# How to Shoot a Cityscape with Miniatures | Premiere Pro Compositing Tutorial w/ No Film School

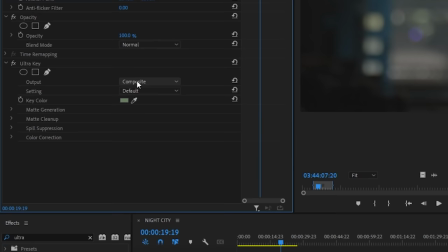4:08 Using the matte generation and matte cleanup tools, I made adjustments while looking at the alpha channel after selecting it in the dropdown,
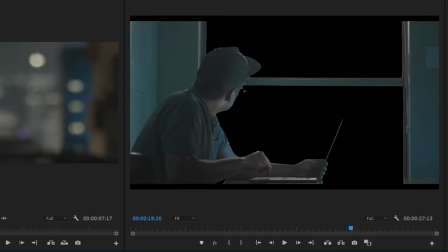4:15 making sure to remove any hard edges with softening. Once I had a nice clean key, I dropped it on top of my city footage.
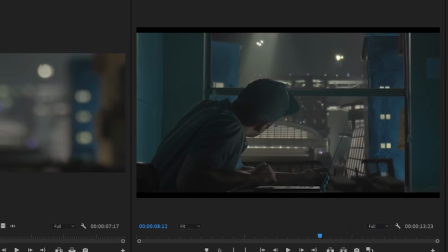4:22 Next, using the curves dropdown on a Lumetri effect, I color corrected the foreground layer to kind of make it match the background better.
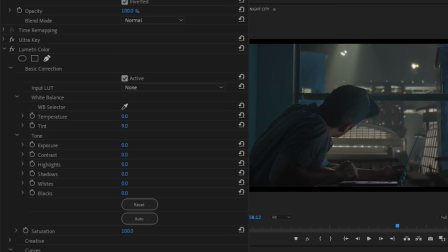4:31 In this case, it needed a little bit of extra blue and some of the green taken out.
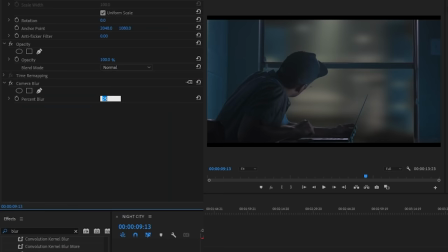4:35 And then I used the camera blur effect set to around seven to get a nice out of focus background.
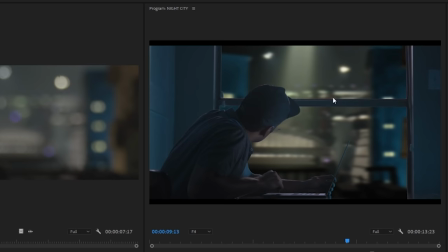4:42 After getting it dialed in, it's clear that the window needed some work as it clearly looks like an empty square.
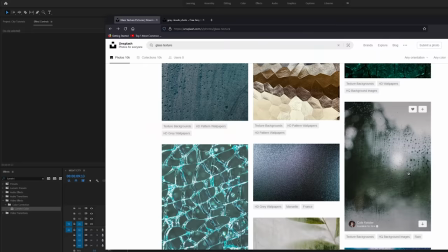4:48 So we should definitely add something there for some texture.
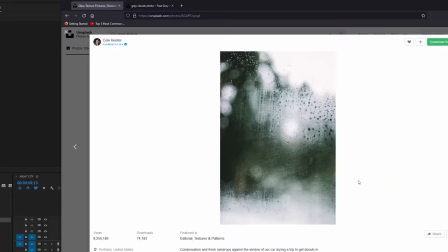4:51 For that, I went on Unsplash and I found this free photo of a foggy window that I thought would look perfect.
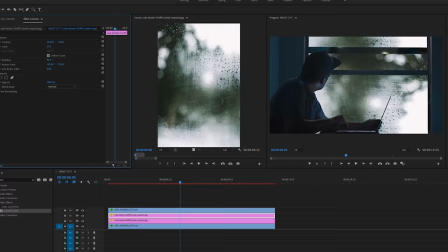4:58 Next, I dragged a couple copies of that image in, and I got them in position for each pane of glass.
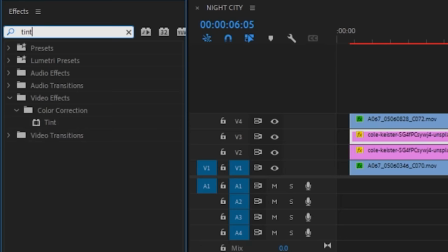5:03 Then I removed the color from them with a tint effect.
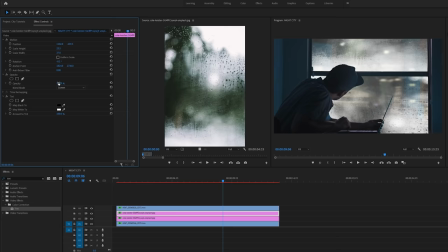5:07 Next, you'll set them to screen mode in the opacity dropdown, and then you'll play with the overall opacity until they look natural.
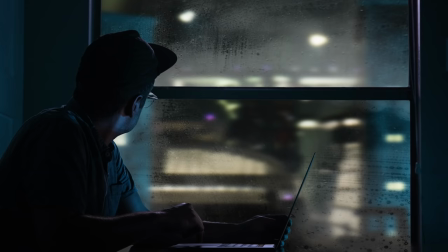5:15 And then lastly, I dropped an overall color correction on top of everything to kind of get it all married together.
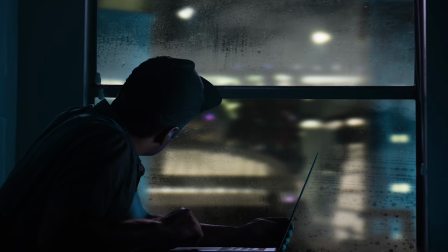5:21 And there you go.
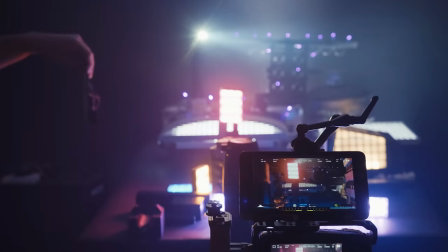5:25 so in the end was it all worth it to just get a out of focus helicopter flying around in the background of a shot the line between being a filmmaker
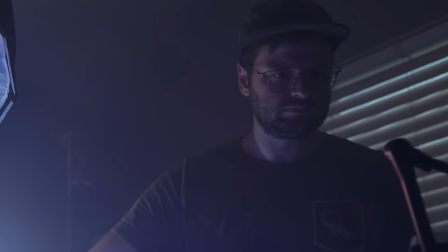5:34 crafting a shot for your movie and being a grown man staring intensely at a table with junk on it it's a very very fine line you'll move a thing and it'll look good for a second and then you'll move another thing and then that thing will fall over
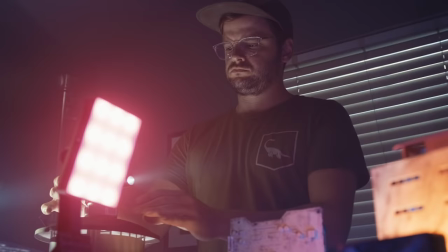5:49 and then you say a lot of curse words and then you have to Re situate it and then now the other thing doesn't look good anymore And it's
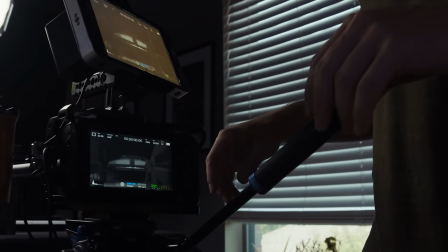5:56 just a process of going through that circle over and over and over again I do really like the idea of kind of challenging yourself to think of
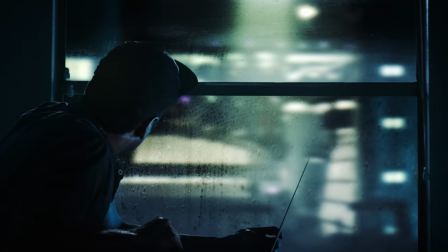6:03 Interesting new ways to pull off a shot that you might be sitting there wondering how am I going to do this?
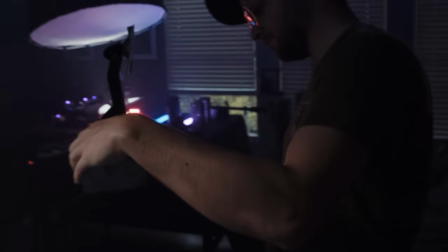6:08 It was really kind of nice to sort of pull back get away from the computer and just really use my hands to make something Anyways, thanks for watching.
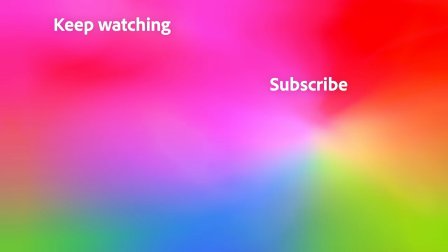6:17 I'll see you guys next time